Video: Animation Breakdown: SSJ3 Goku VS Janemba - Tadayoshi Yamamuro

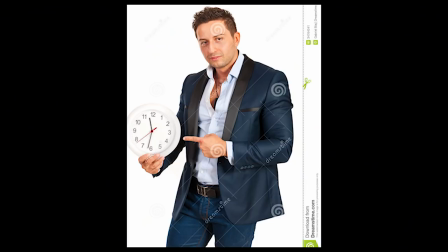Welcome everyone and as you no doubt saw in the title,
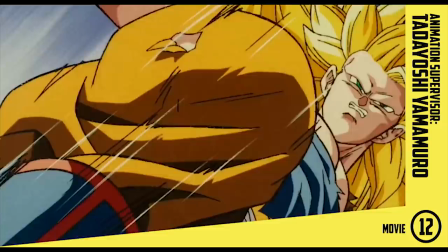it's time to break down a scene from the much-loved movie 12 with a scene animated by probably among one of the most well-known animators from this franchise,
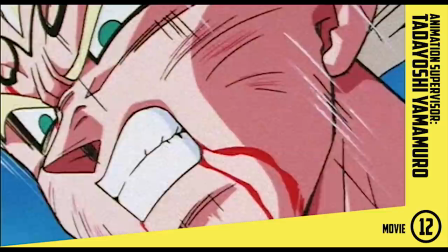Tadayoshi Yamamuro. He's also the animation supervisor and character designer for this film.
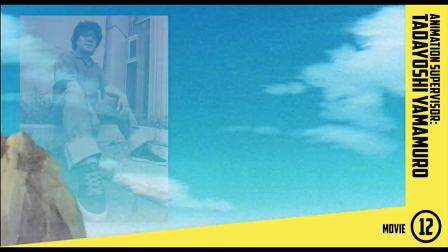This movie also brings back the classic combo of the two main figures behind the fan-favorite Margin-Vegeta vs Goku fight
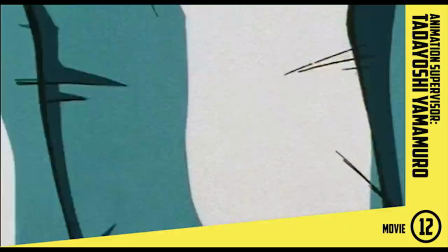in 232 with the legendary Shigeyasu Yamauchi handling the storyboard and direction,
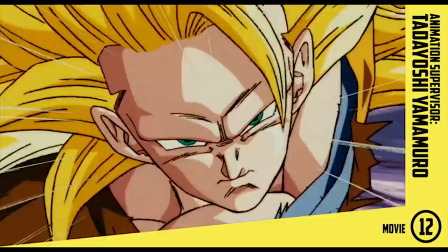and of course Yamamoro being the key animator.
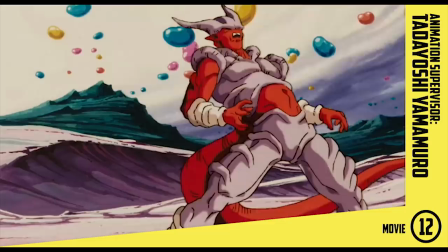And here he provides what I think is among some of his best key animation from Dragon Ball Z. But now let's get into it.
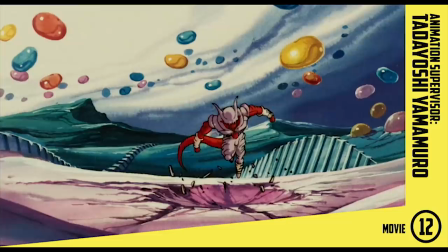So starting off Yamamoro's scene begins just after the one with Trunks and Goten,
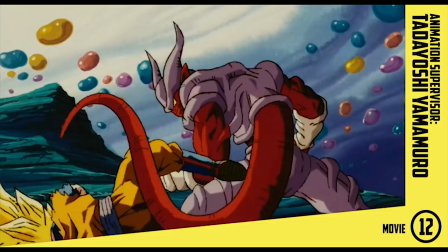starting from when Janemba launches off with Goku ducking under his attack and a couple of blows being exchanged and then a big solid kick to the face.
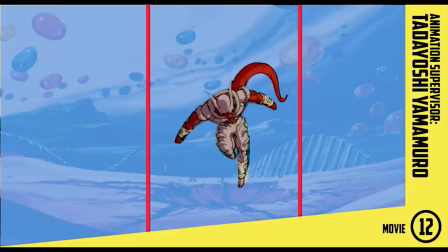So beginning off, the deep impact on the ground gives some good anticipation to the launch off, the blurry effects and the reflective light bouncing off these shards is also attention grabbing.
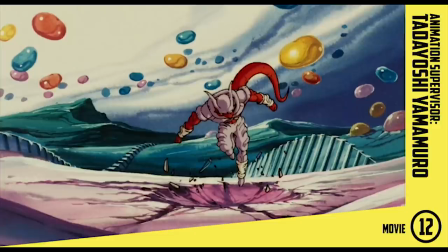The staging in this cut is also clear with a good silhouette, the slow motion effect through the timing and spacing gives the audience a chance to understand the action that's taken place and prepare for the next big one.
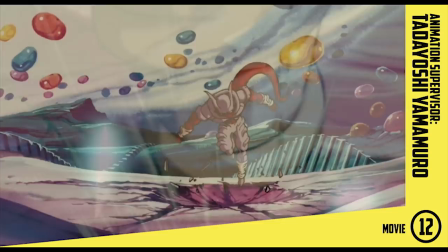However, the emphasis of speed isn't lost as he switches to animating on ones, aiding in portraying that sudden rapid speed.
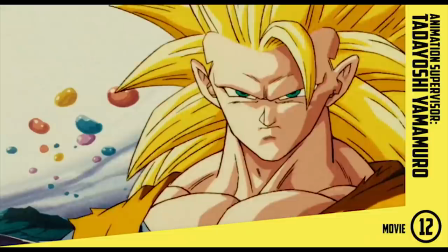As Goku dodges, there's some decent anticipation leading into his action,
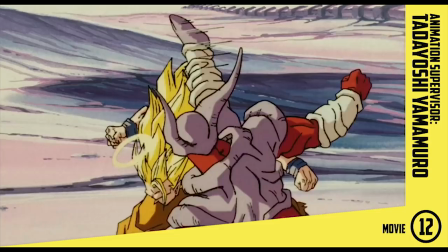a little rigid but outside of that his expressions are nicely drawn and look menacing.
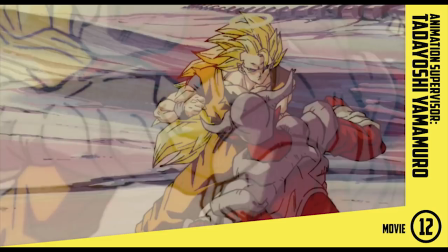With Janemba's kick, the follow-through and general motion is a little awkward,
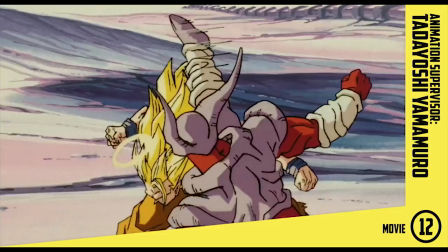especially in part to how his leg disappears in this frame, so there is this really wide amount of spacing in between part of the action,
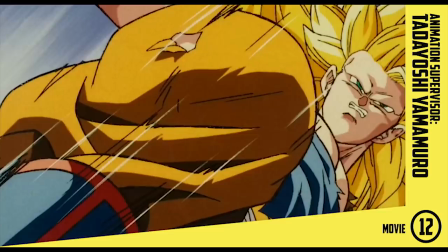giving a slightly disjointed flow to the movement.
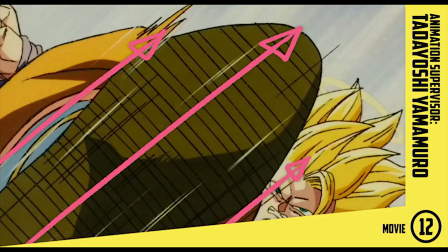Thereafter though, with Goku's kick, the anticipation behind it is fine, however the way the action correlates with the direction of the camera flows quite nicely.
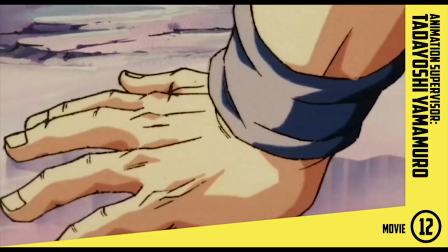The actual impact is good enough. Leading into the next hit though there is a close-up of Goku's hand, good directional motion to the drawings,
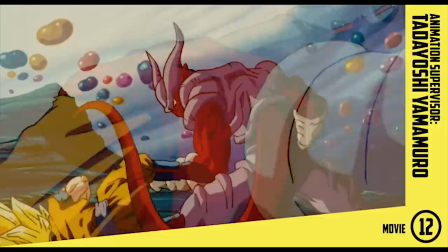the kick into Janemba feels weighty and has an explosive feel thanks to good squash and stretch,
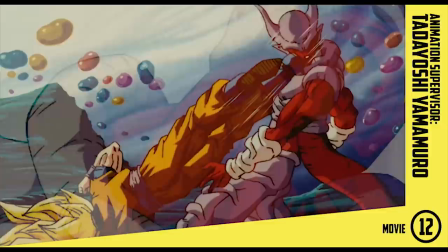the exaggeration to the drawings gives a lot of power. The applied force is also displayed well with the opposing lines of action as well as the contrast with straight to curve.
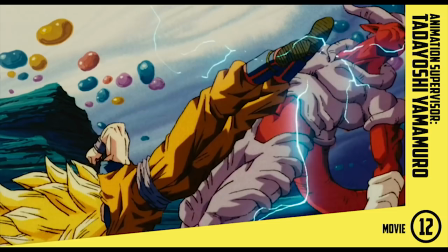Additionally there's clarity to the action and again there's sort of that slow motion effect in
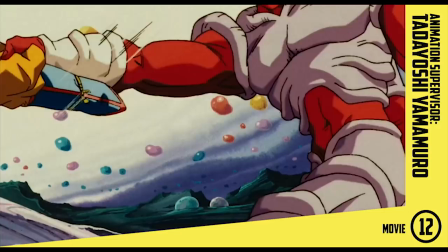play as he holds in on the ki pose giving extra impact and emphasis.
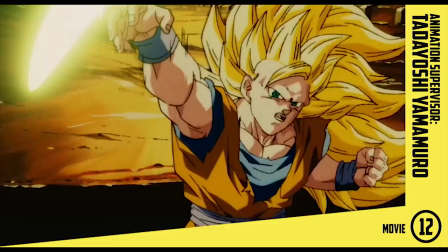Moving on though Jineba recovers and grabs Goku's leg but Goku returns again with another strike to the head then
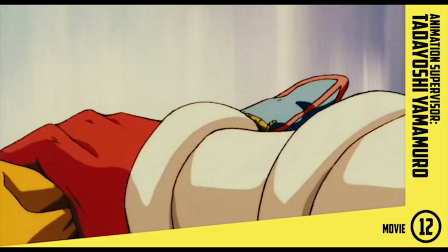following it up with a ki blast attack before Jineba teleports it away and it comes back at Goku blowing him backward.
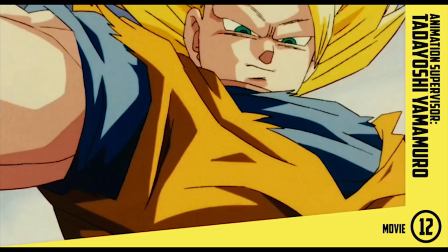So Jineba grabbing Goku's leg is animated fine although the next cut does look a little
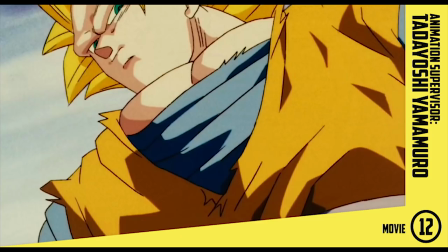rigid perhaps at first glance with the lack of bend in their bodies and also the linear arc to the movement.
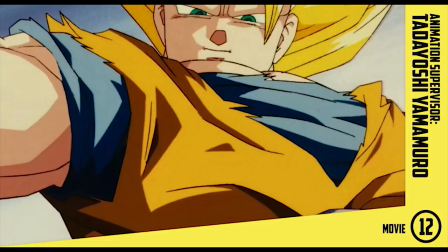However with Goku in particular I believe this is to show that he still has the upper hand and is ready to spring into an attack.
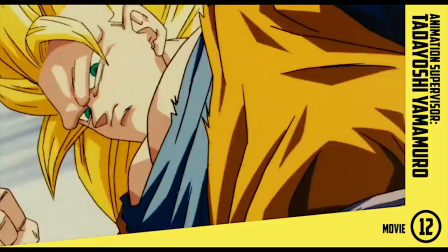If he was being helplessly flung through the air this would be a valid criticism but I believe it works in this case.
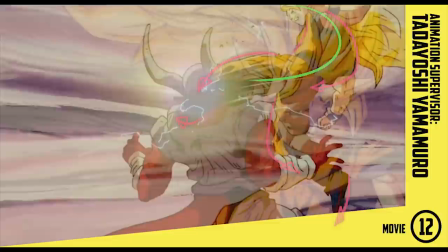In the next cut you have some great dynamic poses, love the strong bend to the arms and legs and the general rhythm to the gestures.
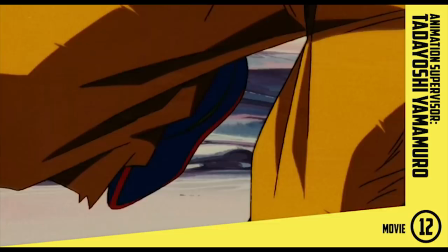Again you have the hold on the action for those big hits which is something you can see all over his work.
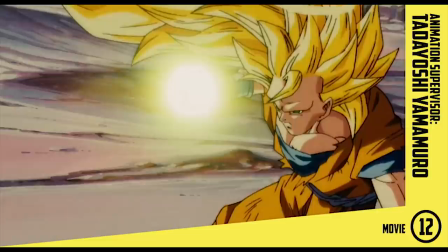Now as Goku prepares the ki blast attack on the directional front the change of lighting is quite distinctive and prepares the audience for the next action that's about to happen. Animation wise there's a nice arc to the movement with a smooth feel to the release.
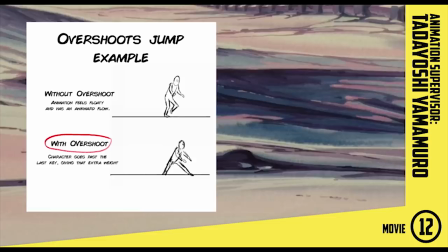Although if he had added overshoot to the motion it would have made it feel just a bit more weighty.
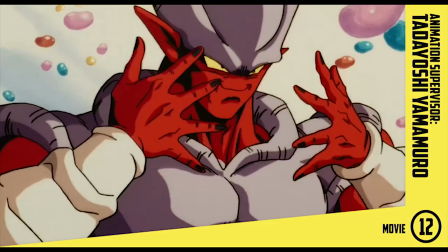Some nice poses though. Love the directional forces in this one. Moving forward the next cut has some simple but cool effects.
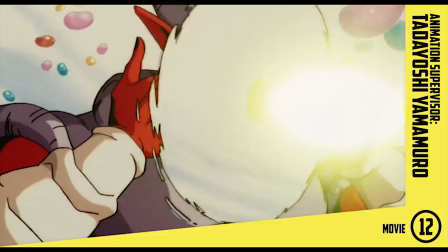The layouts are really clear and the hold on these two actions Jineba teleporting the
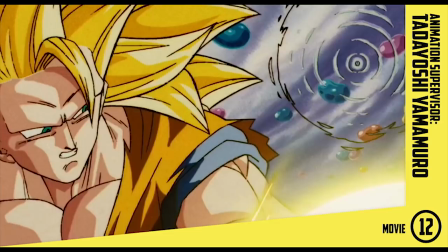attack away then sending it to Goku gives further clarity to the sequence.
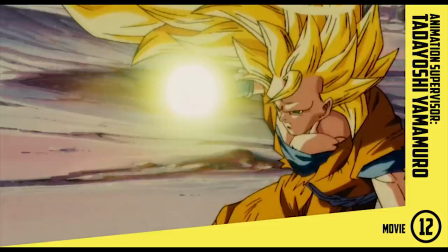Furthermore there's a good sense of rhythm displayed through the orientation of the hair and gestures.
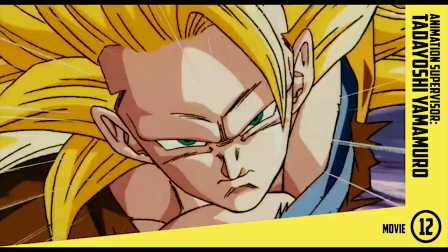The timing also gives a very snappy release to the launch.
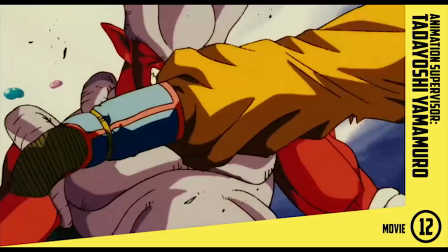Anyways after Goku flies back he gets his footing and gets a knee in this time and right after following it up with a spinning kick.
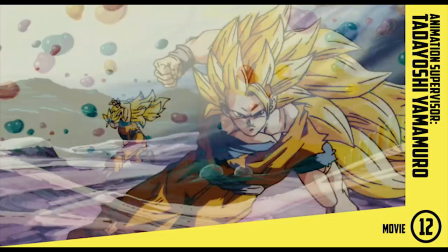So again I've brought this up many times already but I've got to compliment some of these poses. Really stylish work.
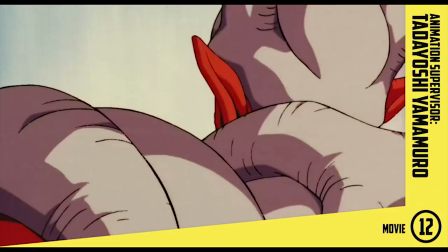The launch off is timed out really great as well. Such a snappy motion. Also got to mention the overlapping action with the boot laces which was a nice detail.
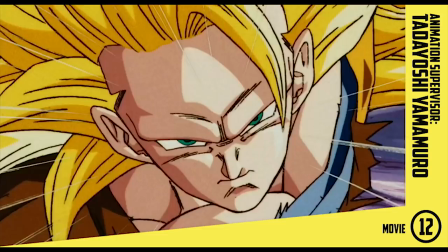I will note that there's a small continuity error with how Jinemba looks around as if Goku's coming
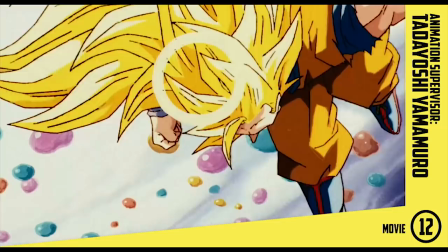from behind when he was clearly shown from the front and in the next cut it displays that as well. Not really a big deal. It's so quick you don't really notice it but I thought it was interesting to point out.
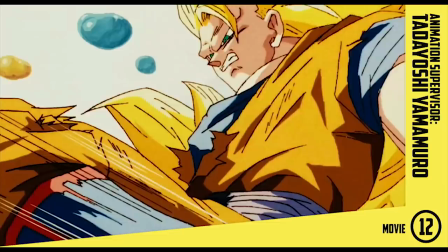Now moving on with the next kick I like the choice to have him spin into it as it provides a lot of energy and build-up leading into the attack.
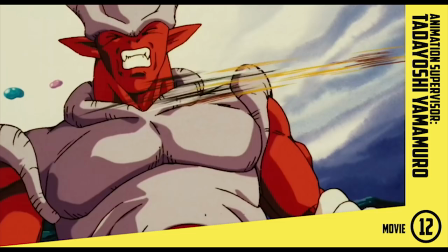The impact again feels quite solid and timing out Goku's leg movements on 1s, the spacing and smears gives a sense of a devastating but rapid action.
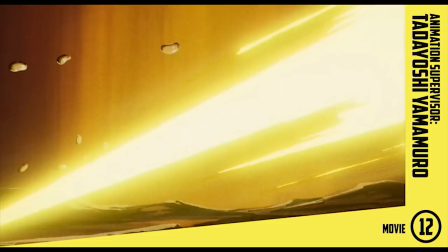But Goku then goes in for another ki blast attack with some good follow-through with the arm movement,
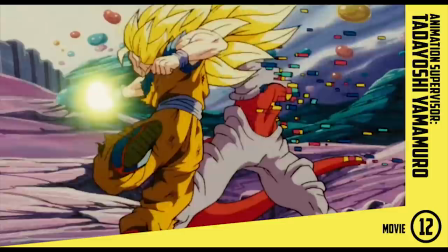however this time pressing it directly into Janemba, catching him off guard or so it initially seems before he breaks away.
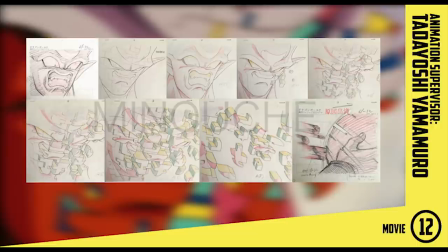Now Yamamora notes in a 2019 interview that this particular scene was one of the most difficult scenes he's ever had to animate,
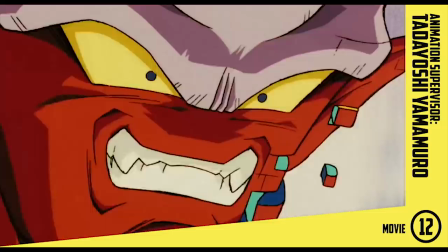with all the different shapes and shadows. Even so, it's a well executed morphing scene and is rather complex and detailed. It's also animated on one, so it has a very smooth feeling to the disintegration.
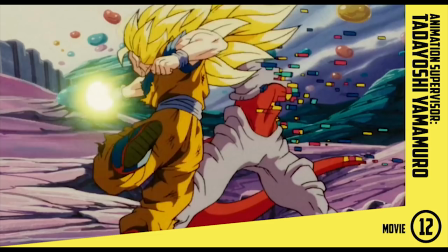Then Keisuke Masanaga unexpectedly pops up, and although this video isn't about him, it's a short scene, so I'll still go over it.
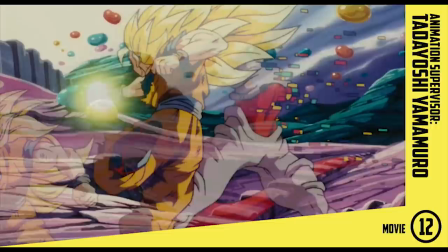So, like you would expect with Masanaga, he provides great poses, there's so much rhythm to his gestures, with the shapes breaking away from the character designs for something more dynamic.
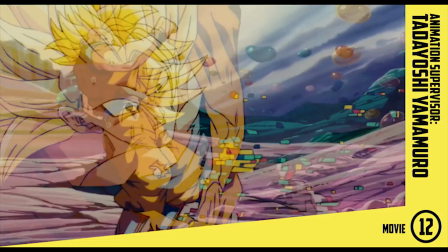There's a lot of bends with the arms and legs, aiding that more lively feel to the movement. Additionally, you have that flowy and sharp-shaped hair, which looks excellent.
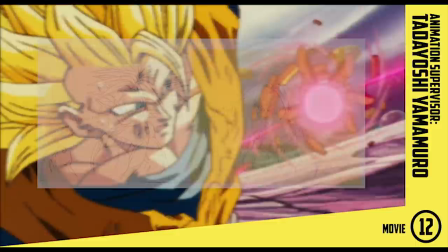It's also interesting seeing how his work is left mostly uncorrected. Yamamora is known for being quite firm with corrections,
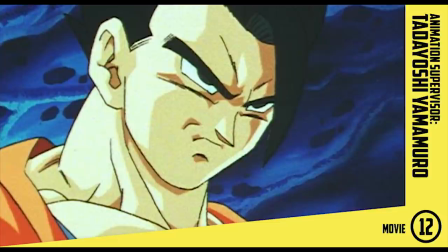essentially redraws of an animator's key drawings. and even more surprising considering Masanaga's
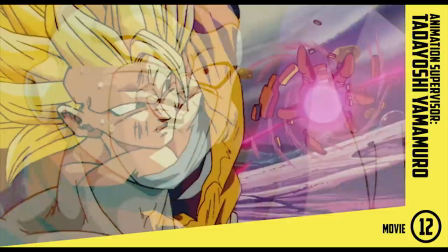work would purposely lean off model probably more so than any other animator on this film.
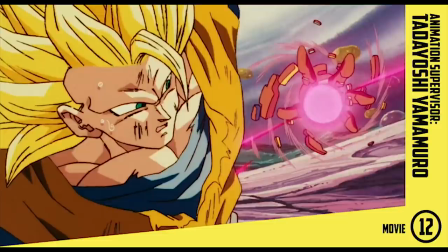There still seems to be some minor alterations with the shading but for the most part Masanaga's style shines through and his take on Super Saiyan 3 looks great.
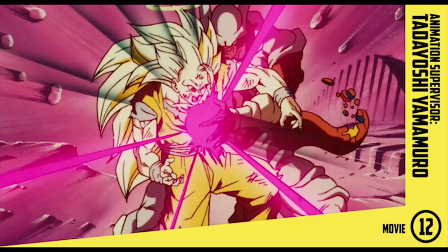But Jineba then fully reappears dishing out the same attack on Goku with some quite detailed effects as he reappears with Masanaga delivering some insanely cool impact frames. the extra little detail of his tail still growing back as this all happens is nice as well and with Yamauchi as the director like you would
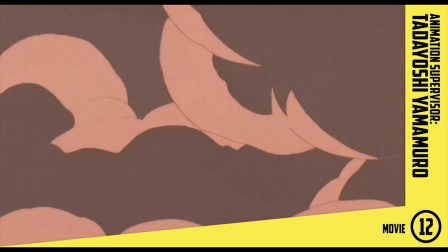expect his love for purple and pink hues dominates the screen following on into the next cut there's a really nice flow to the shape design in regards
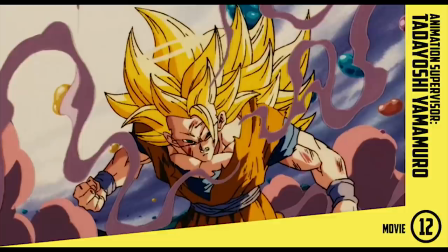to the plumes of smoke a very loose feel is communicated through the path it takes however Masanaga scene ends there quite surprising that's all he does and considering in terms of skill he's among one of the top animators in the staff list for this film, it makes it all the more odd.
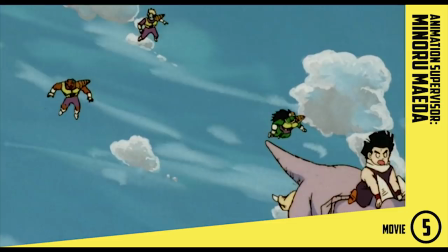I can't help but wonder like with how Yutaka Nakamura was randomly credited for quite a lengthy scene in Movie 5 recently,
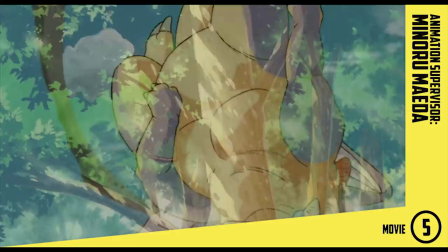when for years it was thought he only contributed a small section with Piccolo that there could be a
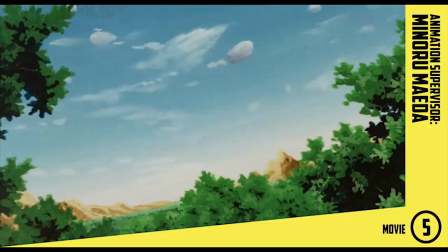similar case here with another and much larger scene for Masanaga in this film.
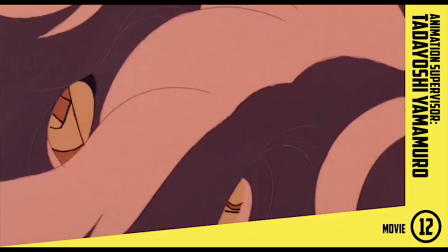Although considering the idiosyncratic traits to an animator like Masanaga, it stands to reason that any animation outside of this scene would have been identified long ago,
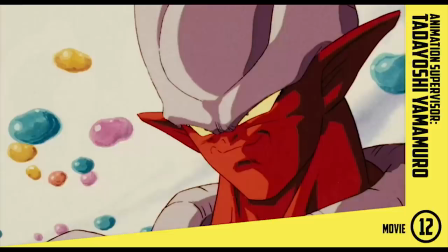unless of course it was heavily corrected to the point not only his art style was erased but even perhaps his timing as a supervisor can make additions there if need be as well and with yamamuro's history that's certainly possible the only problem is that it isn't consistent with his approach to supervising
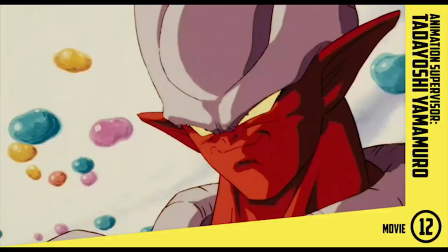musanaga scene here there's honestly a list of outlying factors that could apply such as a lack of time for example but at that point it's just kind of guesswork and it's why i'm really split and to make it even more odd both Yamamoru and Masanaga
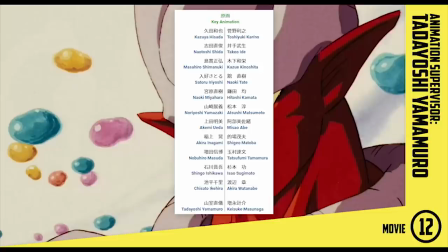are credited together and separate from the rest of the other key animators so perhaps this is all they did.
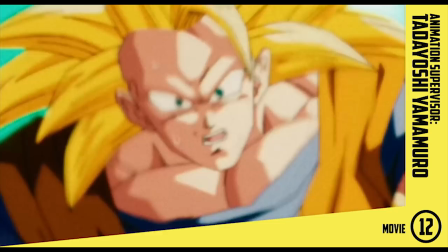Anyway getting close to the end here Yamamoru then follows up right after with Janemba as
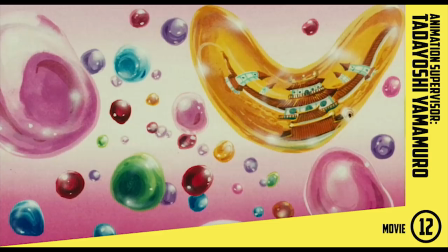he fires a mouth blast with a zoom in of Goku's shocked expression before it cuts away.
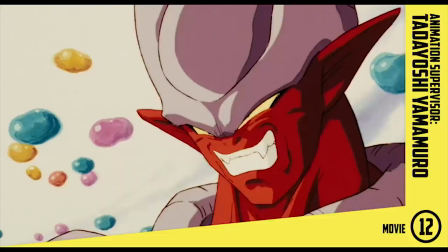Animation wise there's nothing significant here but I can't look over Yamamoru's fierce facial expressions for Janemba illustrated through his classic arched up and curved eyes, which is a feature you can see all over his work in this era.